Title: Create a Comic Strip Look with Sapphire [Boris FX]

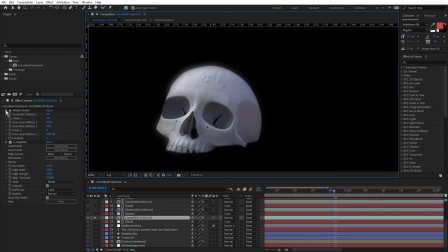and just talk about the effects I've applied to this. There's the matte choker effect and the edge blur effect. So matte choker's just pulling in that matte and I've used Sapphire Edge Blur just to very subtly blur the edge.
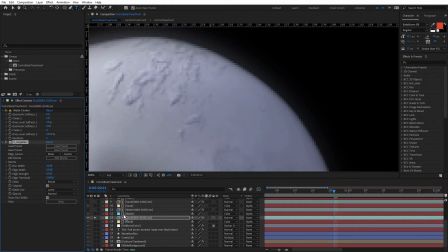Let's turn that on and off. Now the reason I've used this as a matte is because I wanted to kind of emulate
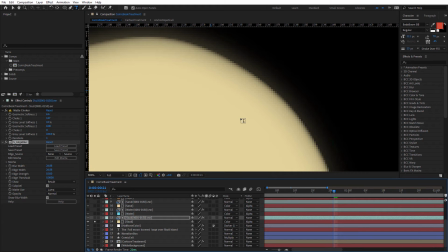that printing area you often see on comics where the color is not always in registration with the lines.
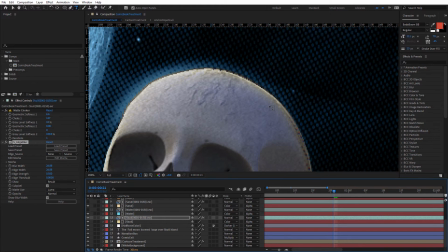And you can see, if I turn that matte off,
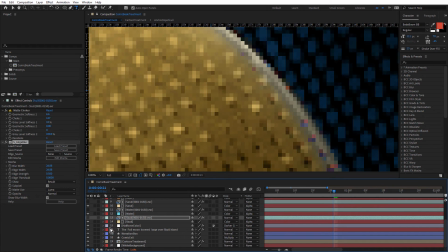that's what I mean, just in there. I'm just gonna turn half turn off again. We'll look at that in a sec.
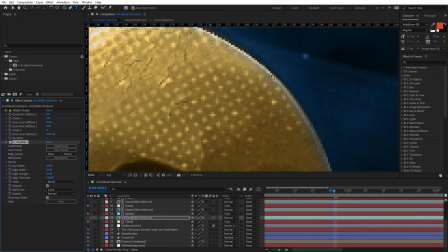If I turn that matte off, then the color's perfect because it's using the matte that was rendered out of Blender. So it's perfect registration, but by choking the matte And also just applying a little bit of edge blur just to soften that a bit more,
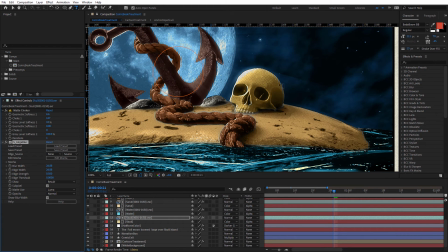just gives it that less than perfect comic book look where the registration is not quite right and the color is slightly bleeding.
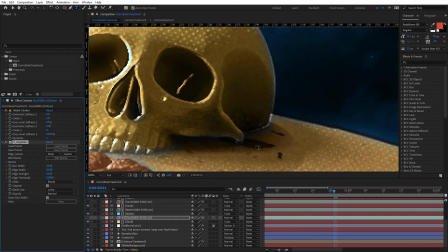And you can see I've done the same for all of the other layers. So these are all exactly the same.
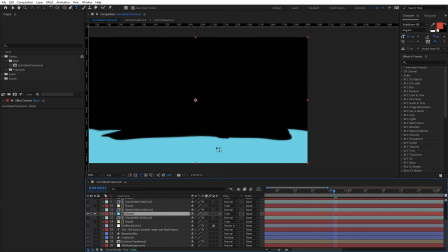We've got the water and we've got sand
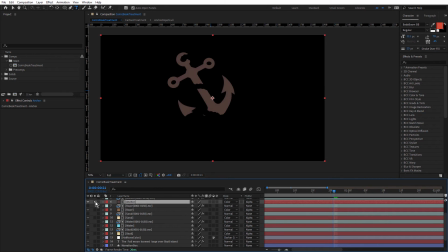and we've got the rope and the anchor and the sky and the moon.
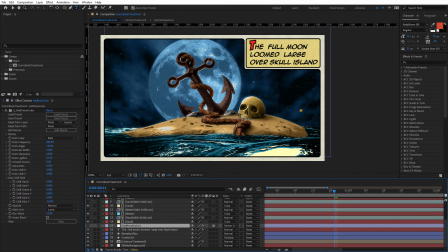So with that in mind, let's just come and turn on the halftone effect again.
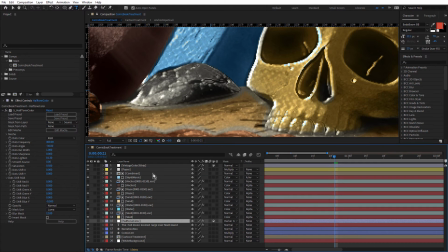When I was using this halftone color effect, I actually had it above everything. I had it right up here. Just turn off these layers.
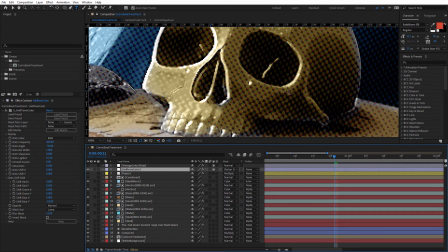So I wanted to add some colored halftone in, but I felt that this sort of overpowered everything.
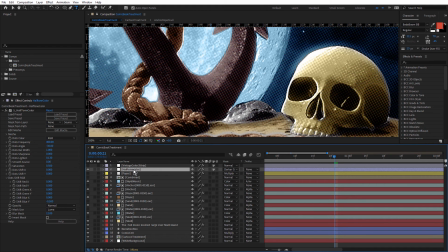You might like it like this. So rather than have it at the top, I decided to have it underneath this.
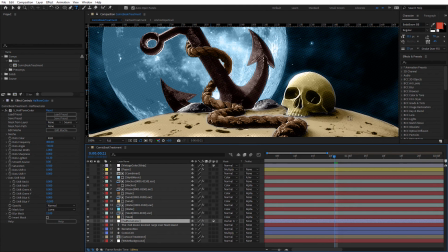So this way, we're only seeing it in that area that was revealed using the matte joker effect with edge blur.
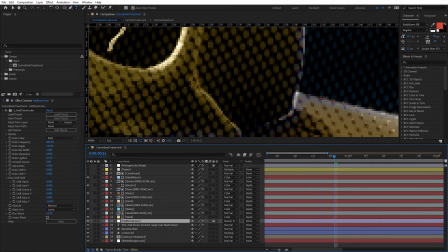So it adds a little bit of that color halftone without overpowering everything.
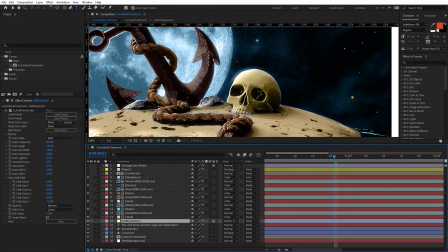I just preferred the sort of black and white halftone in the majority of the areas, but it's nice to add a little bit of that in.
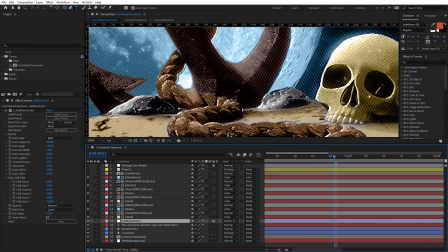It just gives it a little bit of irregularity and, you know, an imperfect feel.
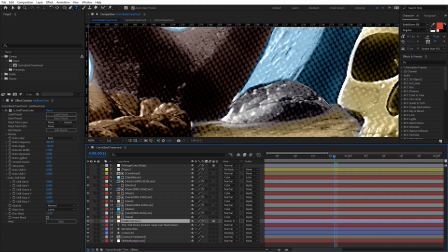Notice how the rocks are completely covered with it. That's because the rocks don't have a colored solid.
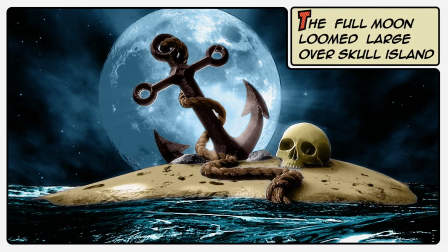They're still using their original black and white. So this is a second pass of half tone on top of the one that I added inside the cartoon treatment comp.
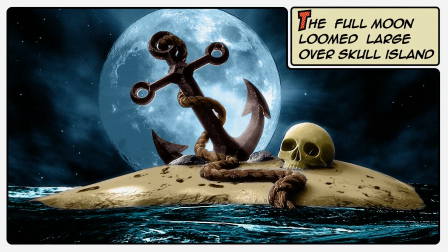And it just has that little bit of color in those areas just to add that irregularity. Couple more layers to go.
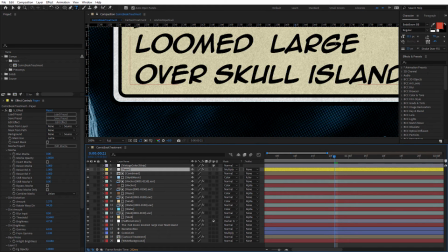The first is paper. And you can see that's added. a fairly realistic paper look over the top.
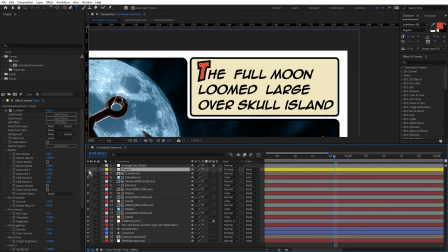Turn that on and off.
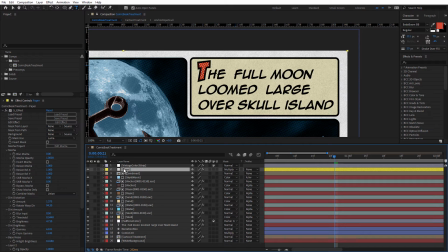And I did actually use a stock image originally for this, but I thought, well, why not use Sapphire Effect Builder to create my own custom paper? Let's quickly save, and let's go in and take a look at how this was set up.
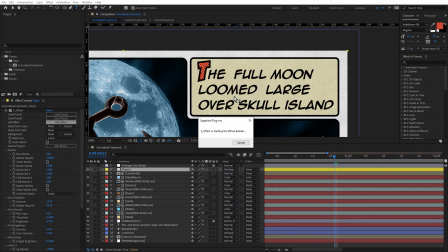Let's click on Edit Effect, and that'll open up the Sapphire Effect Builder. And this is an often overlooked area of Sapphire.
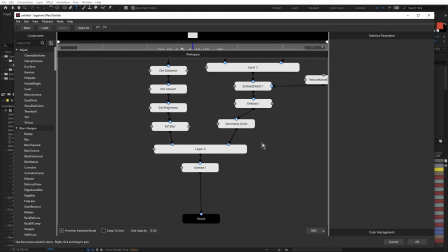It's very powerful, and it's a way of combining in different Sapphire effects together to create your own custom effects and presets.
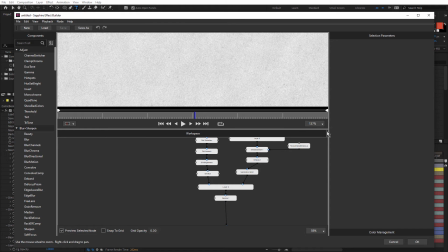Now it looks a bit scary, but let's walk through this. Let's actually come to 100%.
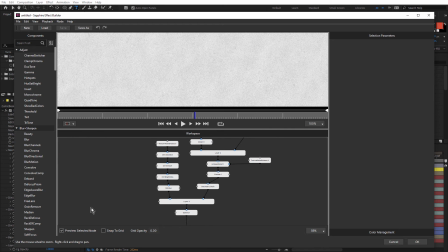It's holding down the right mouse button just to get the hand grabber tool. And make sure preview selected node is turned on and we'll walk through this.
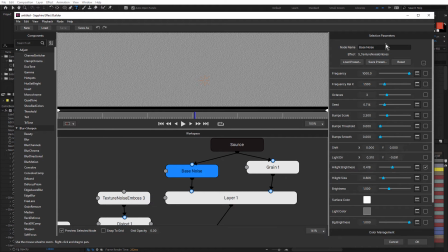So first of all, I've got the texture noise emboss effect. And you can see I've named this base noise. So that's adding the base.
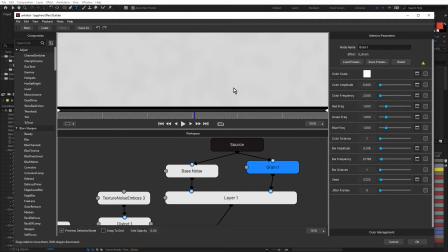And I've also got Sapphire Grain and I've got this actually quite large.
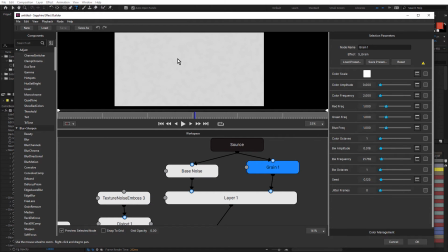You can see hopefully on the video, it's actually big soft grains.
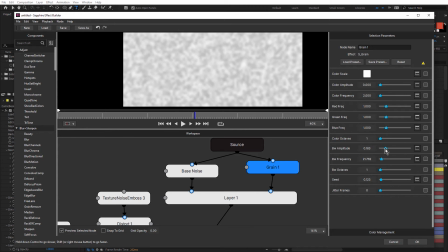I pulled out all of the color amplitude and if I bring that up, you can see there's the grain, but it's actually very subtle. Now I've combined those using Sapphire Layer.
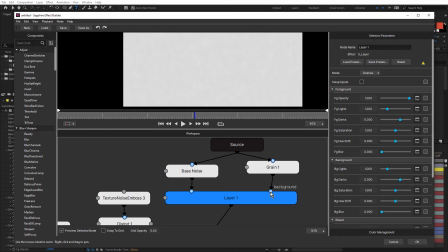The base noise is going into the foreground and the grain effect is going into the background and they're combined using the overlay blend mode.
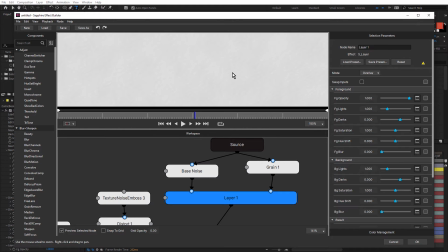So it is very subtle, but we're getting a combination of the two.
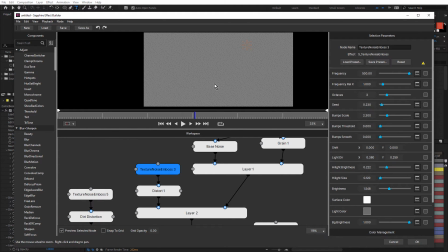Next to that, we have texture noise emboss again and we have Sapphire Distort.
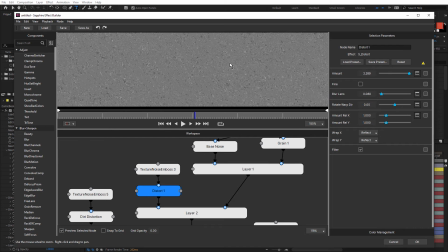So Sapphire Distort is adding a little bit of irregularity to that.
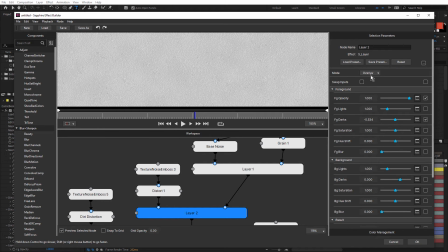And combining those together, once again using overlay and Sapphire layer gives us that.
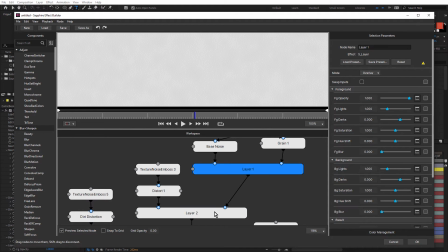And I use the layer effect a lot when I'm working inside Builder to stack effects in this way.
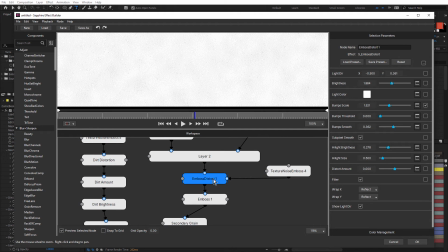Now beneath that, we have embossed distort and I've used a little bit of texture noise emboss and passed that into the bumps port. And above that, we have the emboss effect
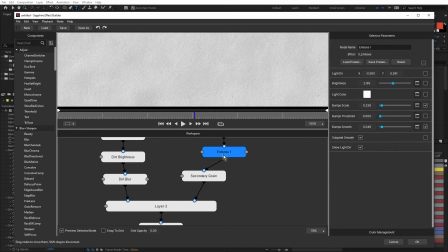and Sapphire grain again. So going from a boss to a grain.
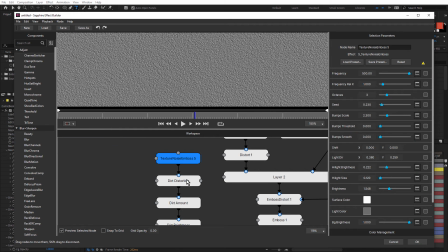And on this side, I've wanted to add a little bit of extra dirt. So I've used texture noise emboss, sapphire distort, sapphire hotspots,
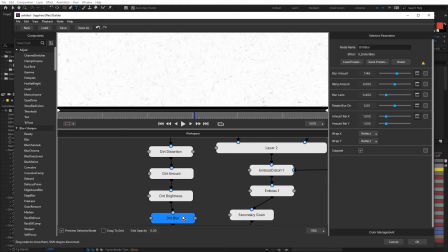sapphire gamma, and a little bit of sapphire distort blur and patch that into the foreground
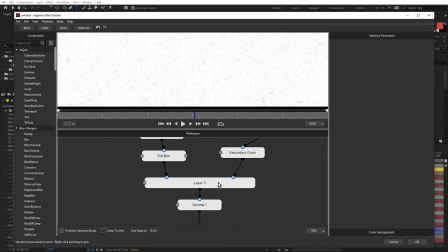and all of the rest that we created so far into the background to create that look.
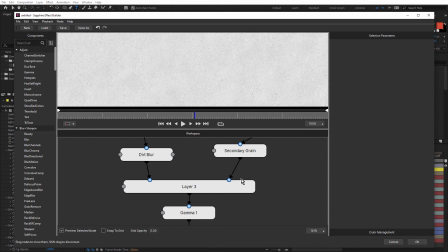and follow that with Sapphire Gamma. So it might seem a little bit complicated, but I just built it up step by step.
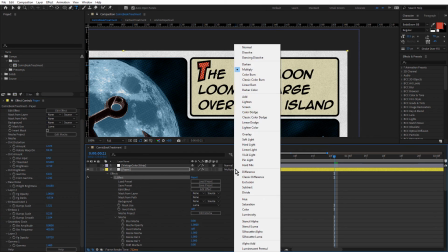And once that was created, I set that to multiply and that gave me a pretty convincing old paper look.
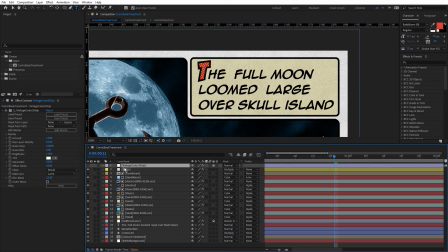At the very top, we have one more adjustment layer and this is using Sapphire Vintage Color 3 Strip.
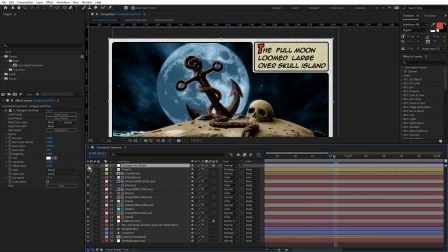Just to give this a subtle vintage color treatment, you can see it increases the chroma and also adds this yellow cast.
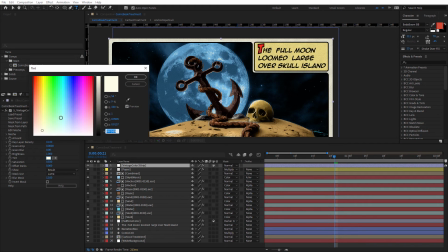I've changed the tint to a very, very, very pale yellow
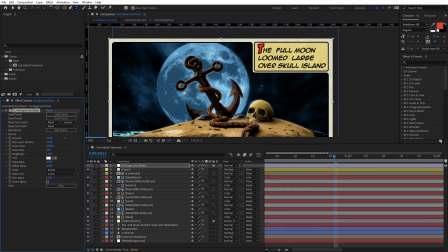and just adjusted the amount, not too much because it makes it too oversaturated.
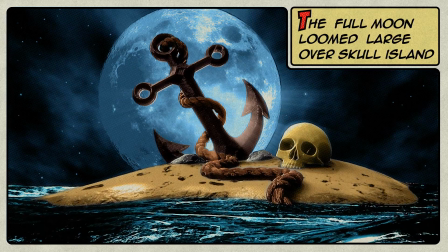So I thought this was the perfect effect for bringing this more in line with that vintage comic book colorization I showed you earlier.
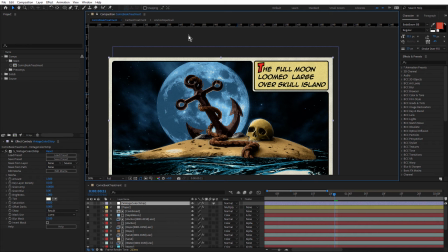Why don't we just now quickly go back and take a look at some of the settings and see if we can make some adjustments.
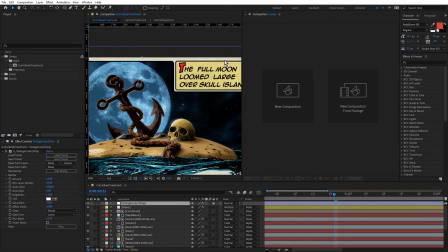Come up to View, choose New Viewer. And this one's locked, which is great.
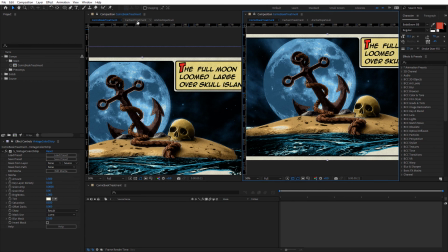So we can keep an eye on that. And choose cartoon treatment. Let's take a look at Luna.
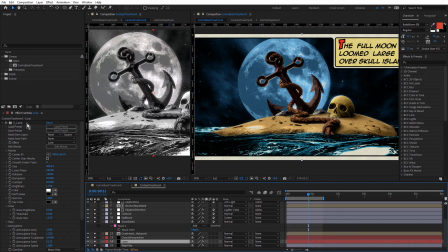This is a really fun effect to play with. Obviously we can change the size of the moon
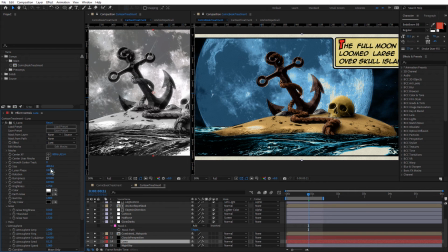and the lunar phase is really fun.
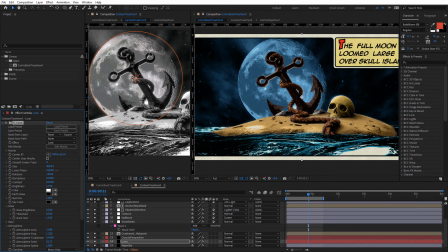So that's actually quite nice as well. I left this at 180 because I want it to be a full moon. Notice though how when I change that, we start to see this bump detail in the side of the moon.
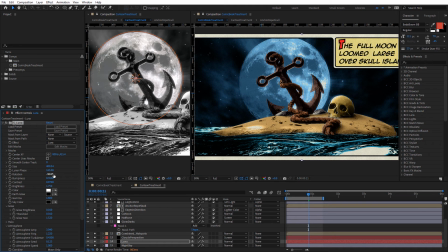Let's bring that back a bit more.
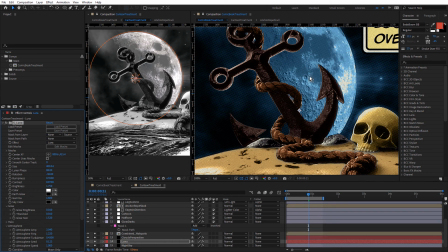That's really nice as well, check that out. See all the bump detail and we do have a bumpiness parameter here. If we increase that, we can get even more detail in there.
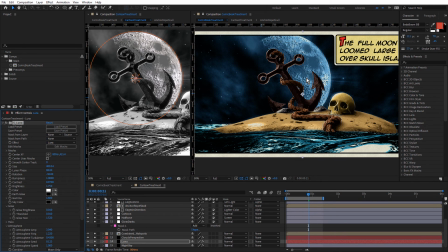Isn't that interesting? I'm gonna undo that.
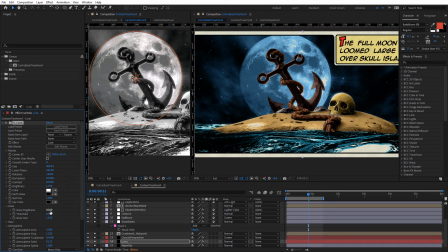One thing I might do is just come down and increase the glow just a little bit. We talked about this earlier.